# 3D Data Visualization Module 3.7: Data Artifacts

This is more of a last resort type of trick, as it can become very tedious, and it's often better to address the underlying problem rather than trying to patch it. If the artifact is an error in the model or in the data processing, you should rerun the simulation or the processing correctly, rather than just hiding the error, because the mistake may actually propagate to things that are not as visually apparent and give incorrect results. If there are gaps in the data, fill them in with context. If you can't cover or remove the artifact, you can just simply avoid pointing your camera at it. In cases where the artifact affects the entirety of the dataset, that may not be possible, but you may still be able to use clever camera tricks.
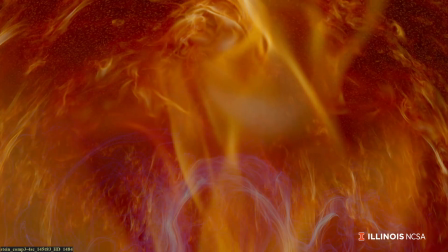295s
In this example, the camera passes through a column of magnetic current just as the brightness changes across
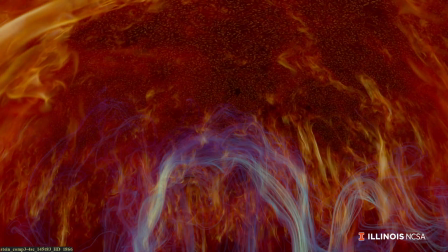302s
the whole dataset. making it so that the viewer can't tell that the data actually looks different before and after the transition.
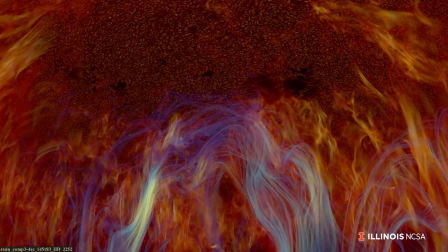309s
If you're trying to make a seamless, error-free animation, creative solutions are always welcome. Where you place your camera could really affect how your audience experiences your visualization. Something you may want to think about is whether to have your camera outside or inside the borders of your data, especially if it's a volumetric dataset.
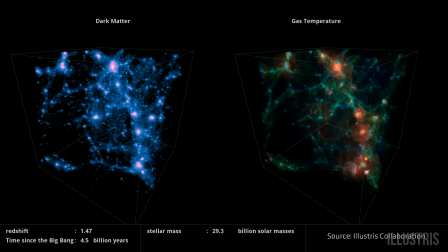329s
All datasets have borders or limitations because you can't simulate or collect the whole universe.
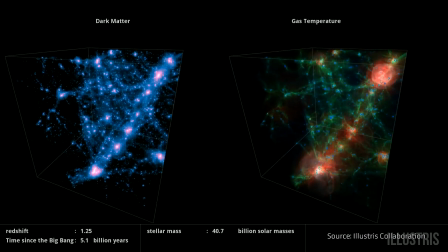335s
The edges of the box aren't artifacts, but you may or may not want to hide them depending on your intended audience.
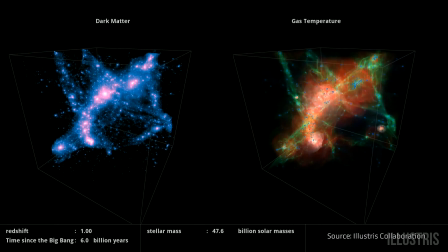342s
If your primary audience is scientists, it can be beneficial to show the edges of the box so that they can see exactly what is and what isn't being studied.
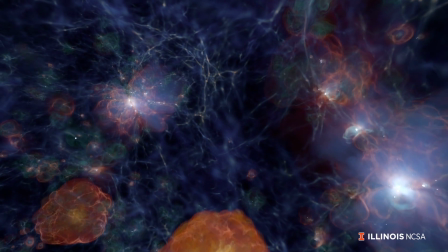351s
But if your audience is the general public,
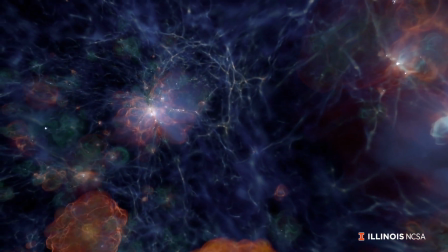353s
seeing the edges of a simulation that's supposed to represent the universe may be confusing and distracting from the narrative.
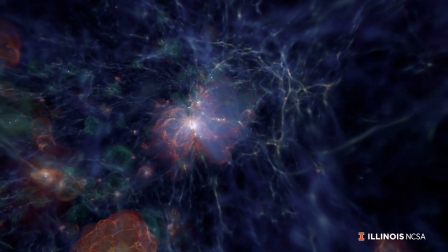361s
Hiding the edges is especially a good idea if you're trying to make an immersive visualization.
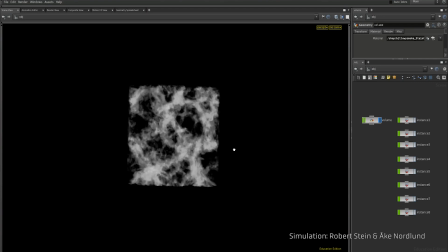366s
Some datasets are periodic, so you can actually tile multiple copies of the same dataset, and it will be continuous.
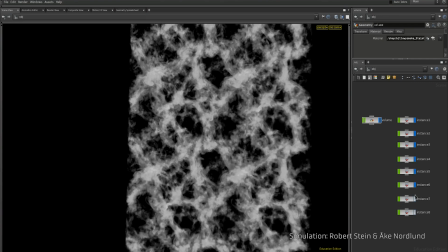374s
You can put multiple data boxes together this way to fill more of the scene,
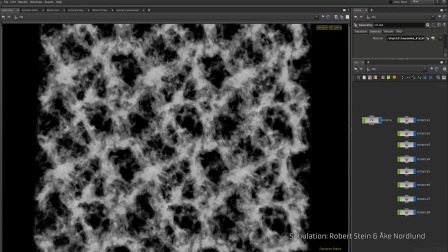379s
but you don't want to show too many of them at once, or it will be obvious that they're tiled, which may also be confusing and distracting. Data artifacts can occur for a variety of reasons, and can at times be confusing to debug. But if you can find ways to remove them from your visualization, you can avoid passing on that confusion to your audience.
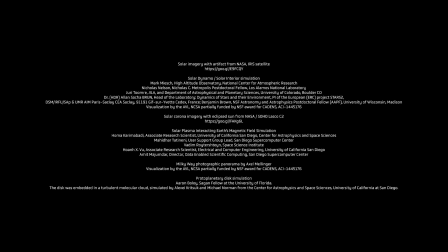This isn't exactly a fun fact, but here are some fun data artifact bloopers. Enjoy!